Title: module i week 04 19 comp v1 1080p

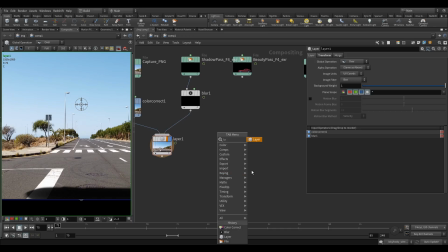[4:10]
And we'll drop the car in. So this will now be our background layer, and the car will be our foreground layer over the top.
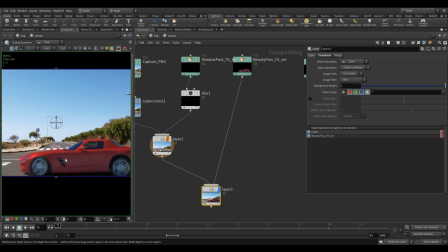[4:19]
And there we have it. Okay, the car is in our scene, sat in nicely.
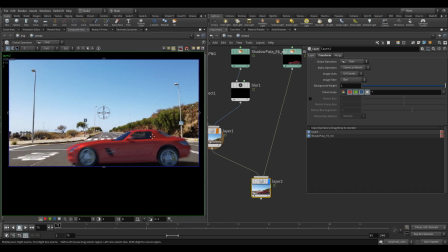[4:25]
And I'm gonna, you can again take a color correct.
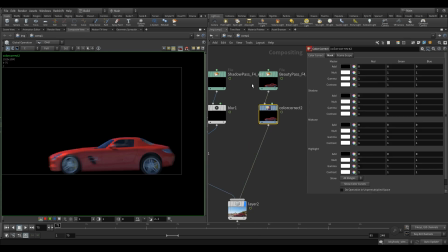[4:35]
We could, you know, be splitting this up into separate components, but I don't think that's necessary to go into that much detail. So I'm going to,
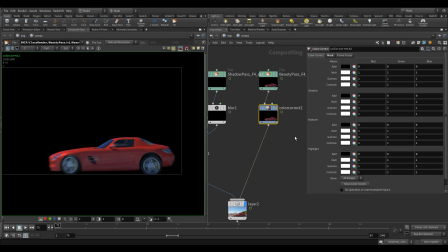[4:47]
looking at the kind of shadows here, these parts, I'm going to raise the gamma a tiny bit. Okay, just brighten it up.
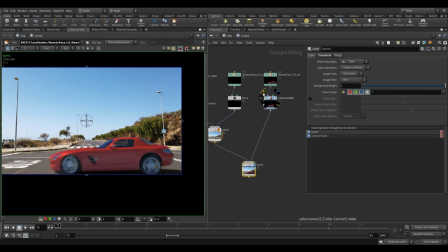[5:00]
So I feel like that sits it into the scene a bit better.
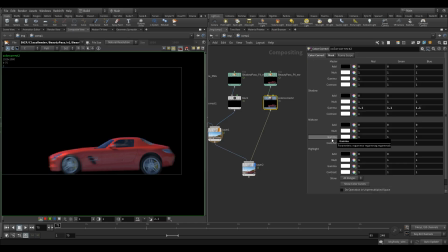[5:07]
Okay, and the midtones as well I wanted to raise. So the gamma here, I'm going to raise that up 1.
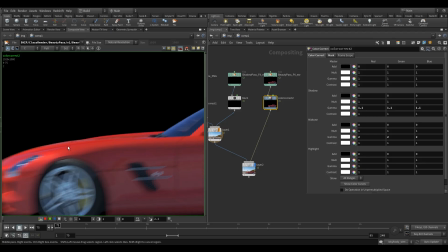[5:15]
So if you notice these parts getting brighter, just overall gets a bit brighter.
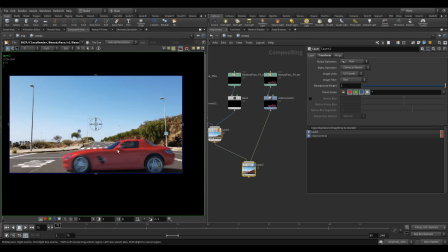[5:22]
Okay, I just feel that it sits in the image a bit better.
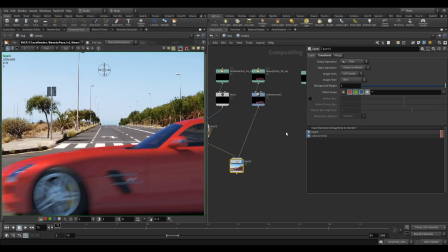[5:28]
Great. And then another thing I'd like to use, I just like to blur the edges a little bit.
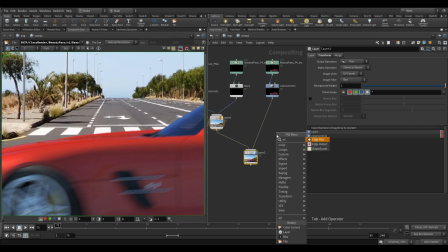[5:35]
So we got this edge blur.
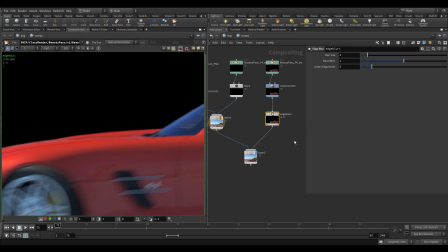[5:41]
Okay, and let's visualize that down here. I'm going to bring the size down a little bit. Let's see if we can see the difference.
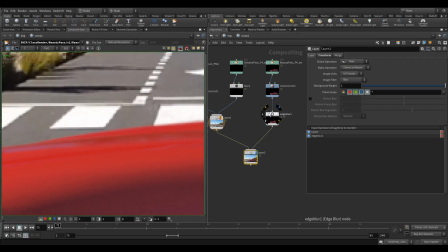[5:53]
It's just a really minuscule kind of effect. Maybe I'll push it up a bit more.
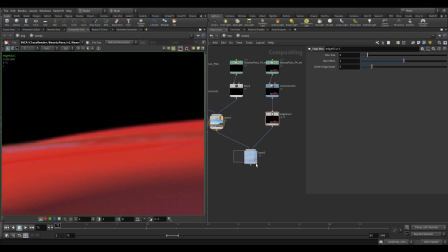[5:59]
Push it to 3. There we go.
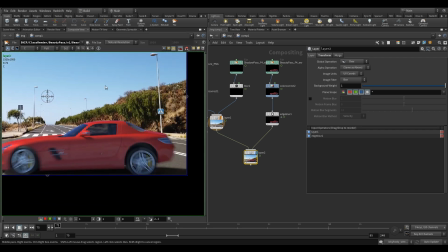[6:04]
Just how, again, another thing to help it kind of sit into the background.
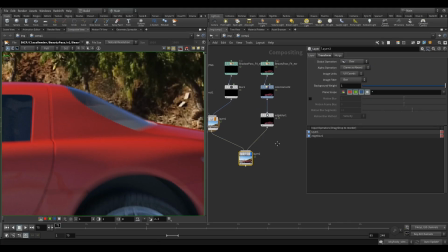[6:12]
Just soften up those hard edges a bit. Great. And then what else?
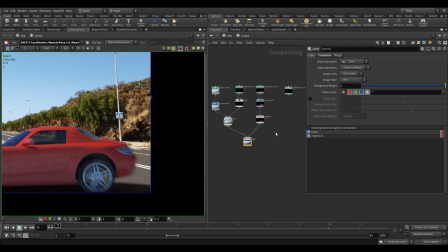[6:17]
We need the pole as well, this light pole. So another layer. Drop that in there. And this on the side. There we have our lovely pole. I'm going to drop that same edge blur there as well, actually.
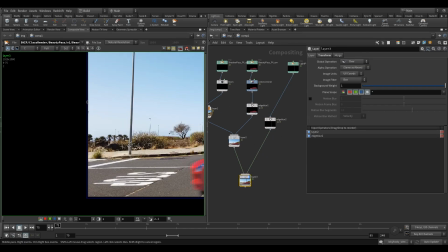[6:35]
Because that looked a bit too harsh to me. Okay, again, soften those edges a bit.
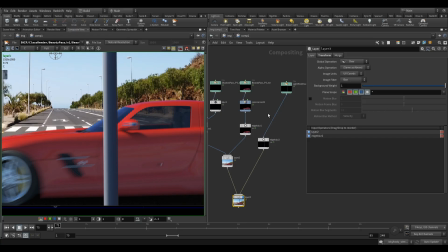[6:44]
And I'd like a color correct on this as well. So color correct, there we go.
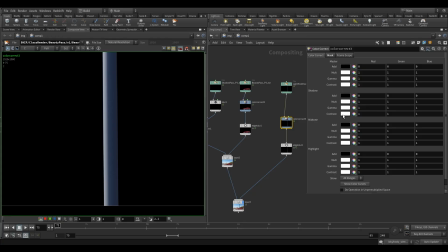[6:55]
Just line it up. And I'm just going to brighten this up a little in the shadows. Go.
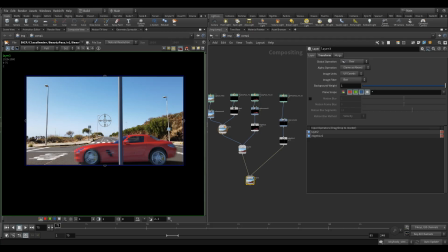[7:07]
Okay. It's coming together. Another thing I like to do,
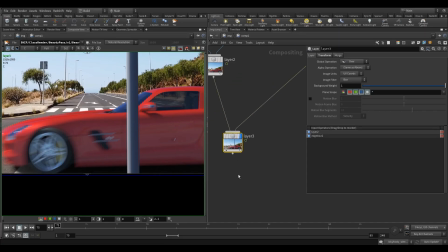[7:16]
just personal preference once I'm done, is excuse me, is to add some grain over the top.
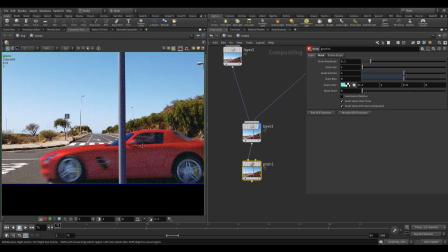[7:29]
Okay, so you can see what that's doing is adding, obviously that's over the top, it's too much,
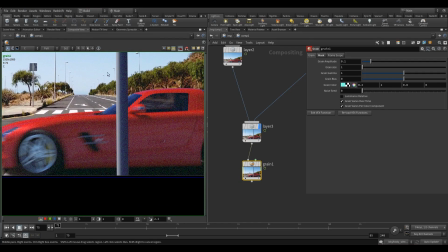[7:35]
but you know, I just like the way it uniformly applies it over the top of everything and gives it that, you know, camera look, as if it's come out of a, you know, it's been filmed. So I'm going to drop the amplitude way down,
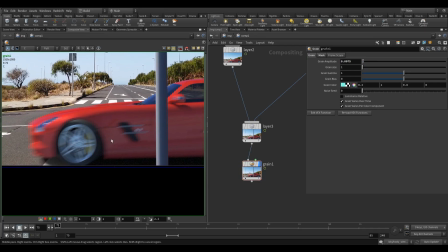[7:53]
0.75, so it's barely even noticeable, right?
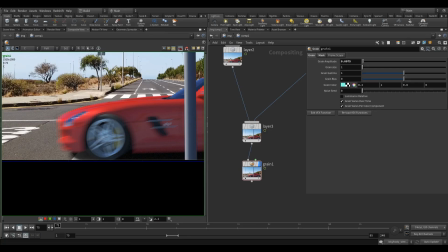[7:58]
But it will have, I'll add a bit of noise, and then I'm also going to put a $F into the noise seed, so that is changing every frame.
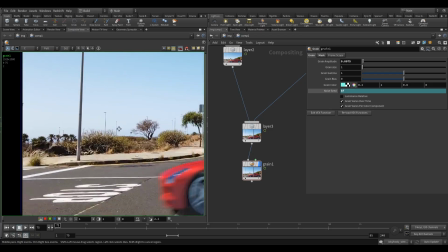[8:10]
Add a bit of movement to, especially because the background is static as well.
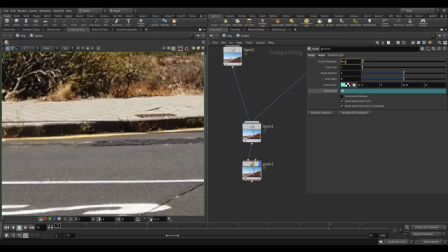[8:15]
If we zoom in, if I maybe push this back up to 1 so we can see it better, you can see per frame this. Oh, if it doesn't skip, there we go. You can see it changing per frame now.
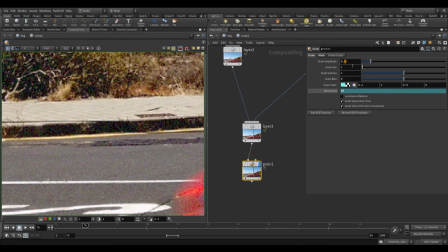[8:30]
Okay, so I'll add a bit of movement to our final comp.
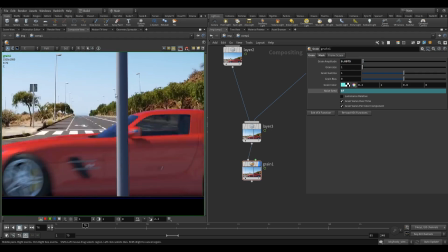[8:38]
There we go.
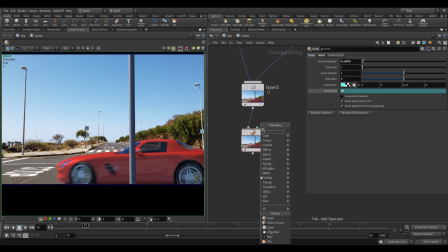[8:41]
Another kind of cool thing you can add with Redshift, I found, is this Redshift post effects.
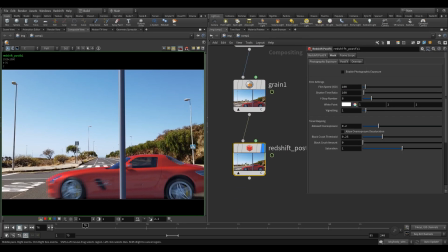[8:48]
Connect that up, and that's just some nice little things in here.
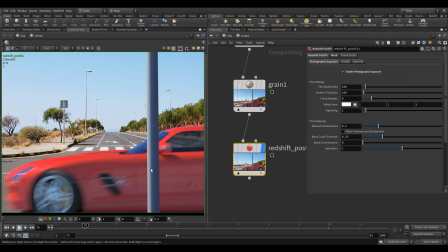[8:57]
So we can just turn on this enable photographic exposure, which adds a bit of brightness to our scene.
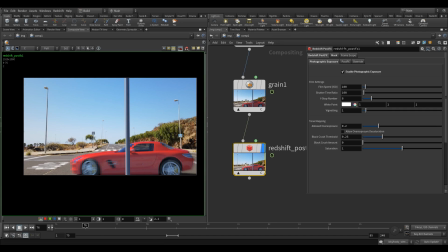[9:05]
And then another thing I liked was in the post effects here, this bloom adds a bit of brightness, so finds the brightest points of your image and you know, kind of layers over, you know, like a sense of,
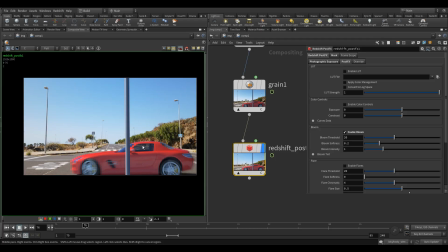[9:26]
we get a sense of light sitting over the top of our renders as well, which is quite nice. If I force it, if I bring this down, you can see the kind of effect.
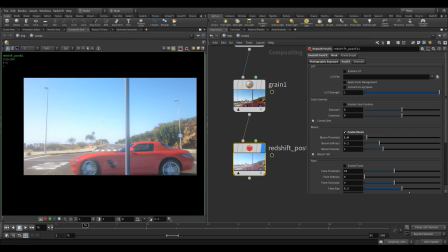[9:37]
Okay, but obviously I don't want it so strong. Something like that is probably good. Bring the intensity down a bit.
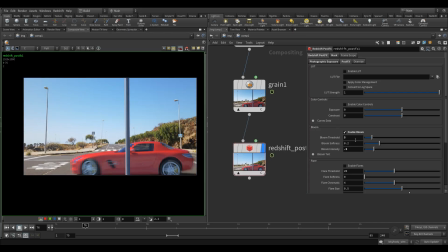[9:54]
Okay, maybe a bit more, maybe to 3.
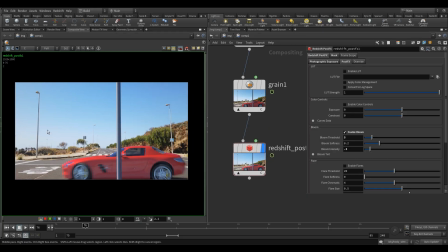[10:03]
we go. Just something to kind of, again, unify everything together.
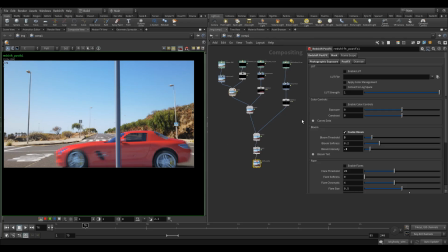[10:08]
Obviously, you can play around with these, all of these values, add more in, you know, whatever you like. And then to get your final,
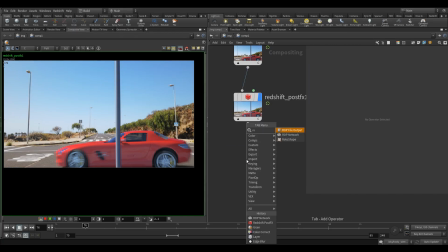[10:20]
not a ROP network, sorry, to get your final comp out, go ROP file output, connect that up. And then in here, yeah, you're going to want to, yeah, I've got only a few frames here,
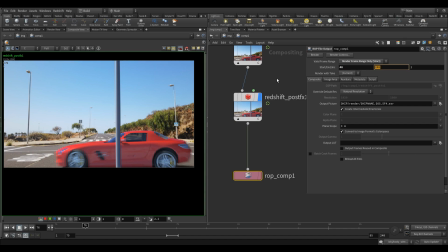[10:33]
but yeah, I think we said 48 to 140 for the full thing. And then your root. So again, you know, class
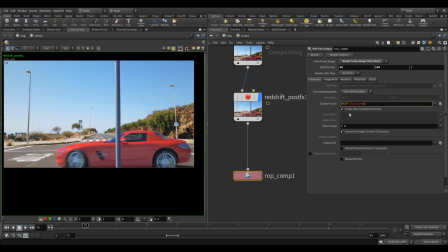[10:46]
comp maybe, and then you might want your version. So version 1 or 2 or whatever you're on, comp dot, and then your frame numbers again, frame padding, sorry, $F4
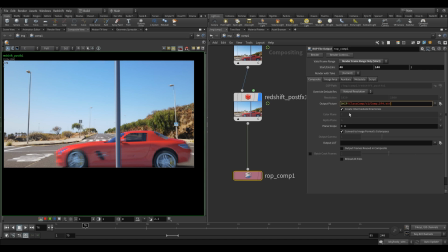[11:06]
with whatever, you know, I'd probably render out an EXR myself, but you know, you could render out PNGs or JPEGs or TIFFs, whatever you like from here, and then just click render and you're good to go.